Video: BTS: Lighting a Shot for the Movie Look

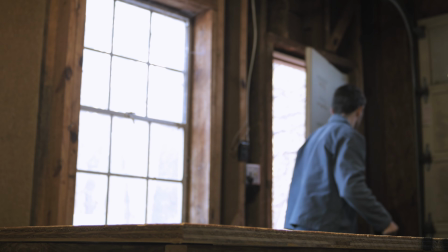0:00 With the kind of video work that I do, I get the chance to light a lot of interviews,
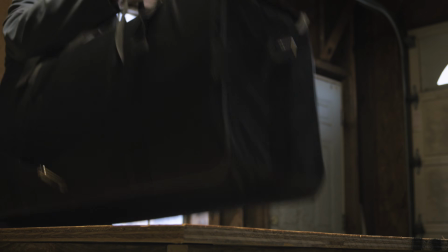0:05 shoot weddings and such, but I don't get a lot of opportunity to light a scene like a movie.
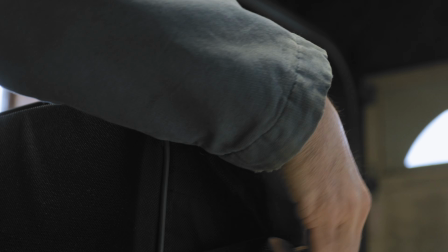0:10 I'm finding that lighting is one of the most important pieces of getting the movie look, and has less to do with what kind of camera you have and more to do with your skills.
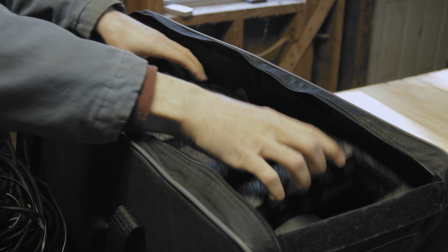0:18 So to practice some lighting technique, I decided to try and create a simple shot using the equipment and resources that I already possessed.
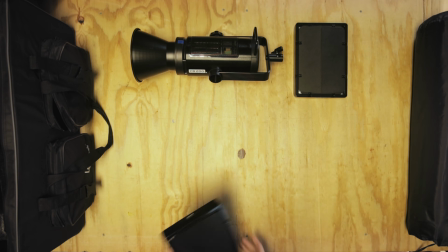0:26 My goal was to have a shot that looked like a movie, but I didn't want it to feel like it was lit by a bunch of lights.
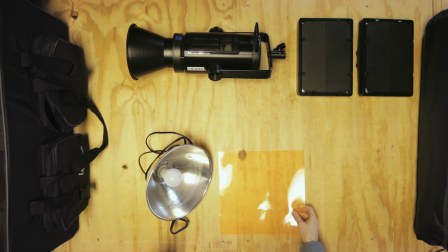0:31 Because for me, seeing a shot that looks like it was filmed in a studio makes the movie feel unnatural and fake.
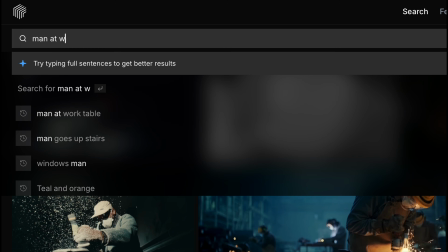0:40 To get some inspiration,
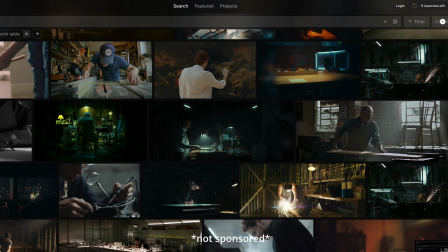0:42 I scrolled through FrameSet until I found an image that got the wheels turning in my head and utilized the location that I had on hand, my garage.
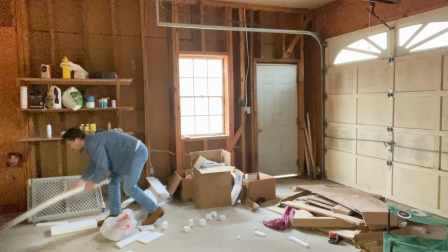0:50 After that, I got to work the next day during some free time, because providing for my family comes first and I don't make a living off of YouTube.
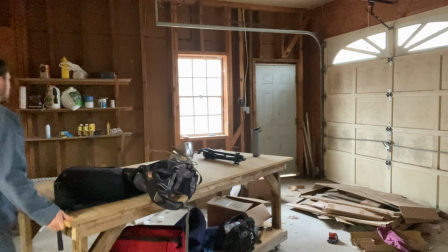0:57 I went into the setup already having an idea of how I was going to light the shot.
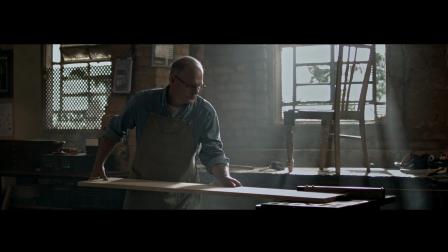1:02 I intentionally wanted the window to be blown out a good bit, like in the photo,
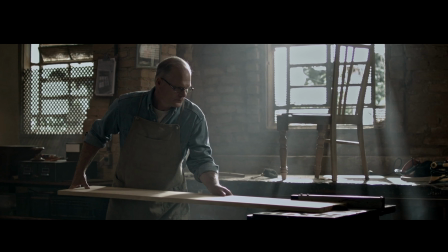1:06 but it being a gray day, I wasn't completely sure there would be enough light coming in, but it turned out alright.
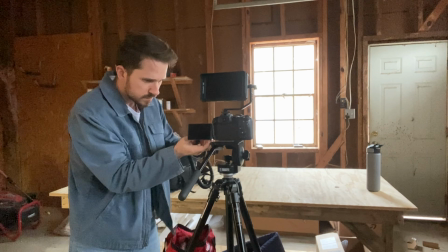1:12 Once I framed up the shot, I ended up adjusting my ISO to about 500. This was going to be the starting point for how I lit the rest of the shot.
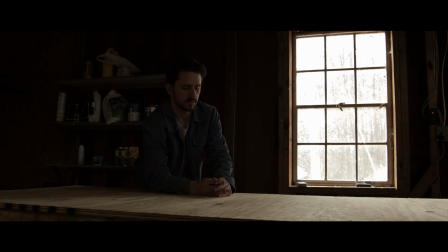1:22 Only utilizing the light from the window was beginning to push me in the right direction, but my face is still not exposed enough and the shadows in the left corner are so deep that there's no definition.
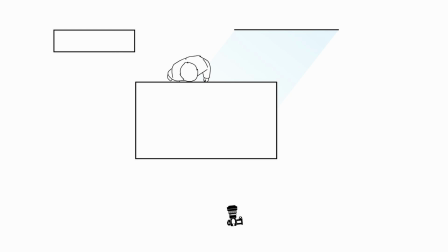1:32 If this was an actual production, you would typically have a very powerful light outside the window punching light through as a constant light source. However, I don't have a super powerful light like that to use, and I knew I was going to need what I had inside.
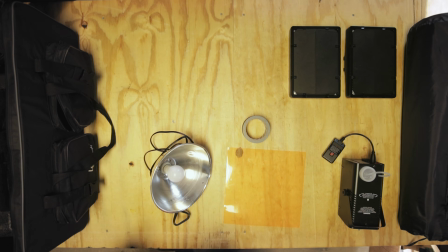1:47 I first chose to bring in my main key light to help wrap around my face a little better,
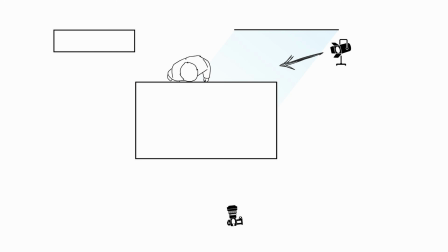1:52 complementing and matching the light from the window at about 6500 Kelvin and angled down from the top of the window.
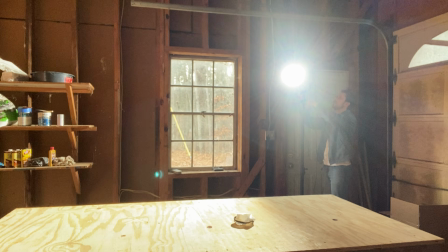1:59 I chose to set up my CB200B from Newer, which is a bicolor light that gives a pretty nice punch for the price and size.
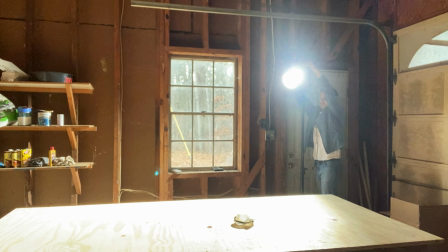2:06 By the way, this video is not sponsored by Newer or any other brand that I mention.
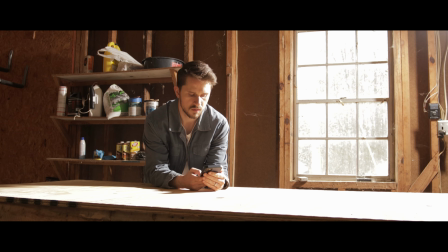2:12 Because the window is a harsher light, I intentionally chose to use no diffusion on the CB200B, which goes against my normal MO.
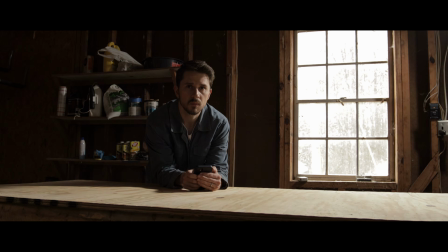2:20 As a result, the light had to be turned down significantly to around 4% strength to not overwhelm the image.
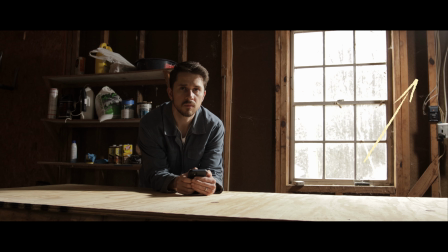2:25 One issue I noticed right off the bat was the light being spilled on the right side of the window from the CB200B,
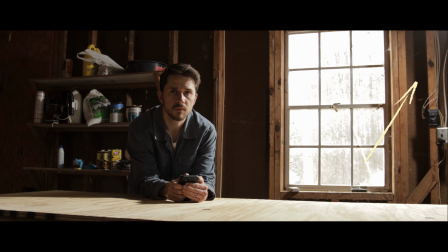2:32 which was causing unnatural looking shadows.
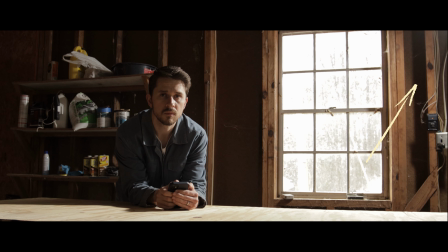2:35 These shadows would not make sense if the light was being motivated by the window, which is an important principle in lighting I've learned. Light should have a motivation, meaning there needs to be a logical explanation in our brains as to where that light is coming from.
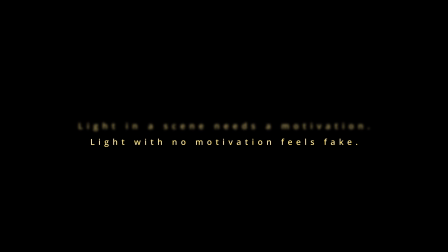2:49 When there is no light motivation, the image can immediately feel fake.
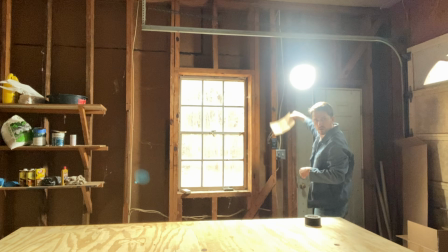2:54 To solve the unwanted light spilling, I taped some cardboard to the side of the light to flag off the light spill,
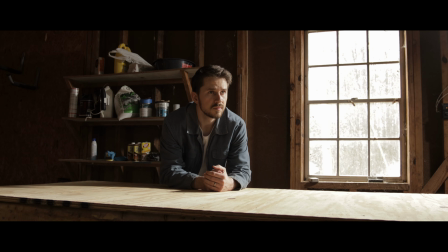3:00 and that helped the light feel much more natural, as if it was coming from the window.
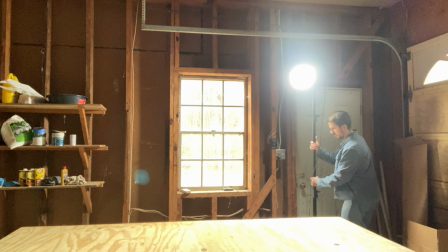3:05 After playing with the light intensity and positioning a bit, I kept the light intensity very low and positioned the light just out of frame.
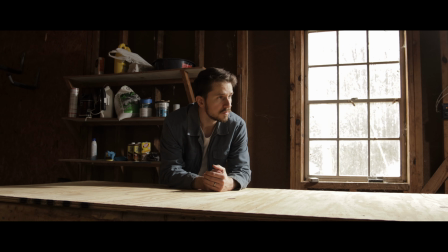3:12 In the end, the CB200B added additional key light to my face and also allowed light to bounce off the table back into the other side of my face,
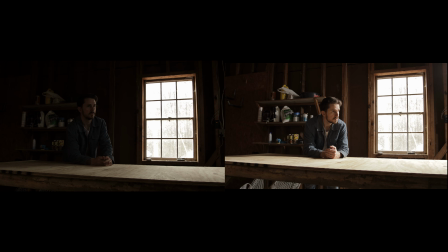3:21 acting as a fill light. This image already looks a little better than at first, but I wanted to take it further.
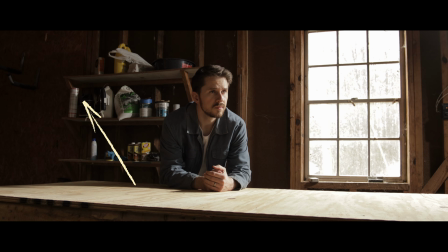3:27 The left side of the image is still way too dark for what I had envisioned.
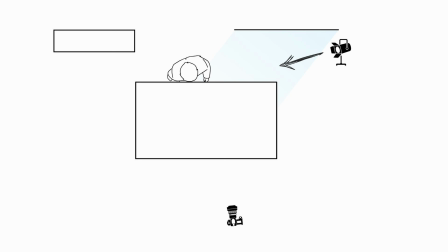3:31 I knew I wanted a little more interest in that corner, and since there was no window on that side, I decided to add in a practical light.
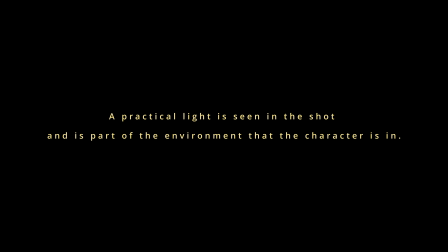3:39 A practical light is one that is seen in the shot and is part of the environment that the character is in.
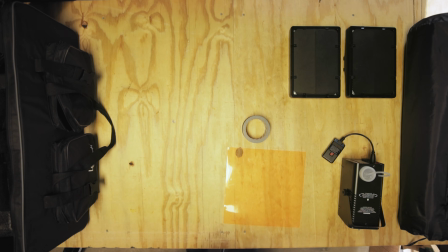3:44 I used a little garage lamp with a smart bulb and clamped it to one of the shelves,
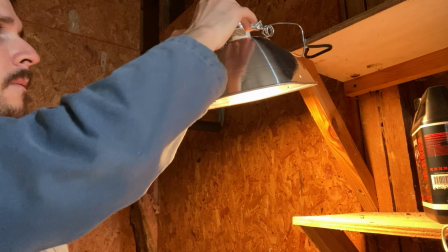3:49 setting the color tone to a much warmer tone than that of the window to add some color contrast.
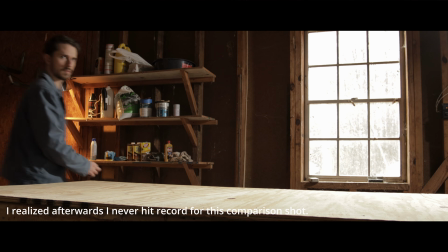3:55 This made the image feel much more interesting right off the bat, and it allowed us to not only see the shelves, but also gave us an additional color tone to look at.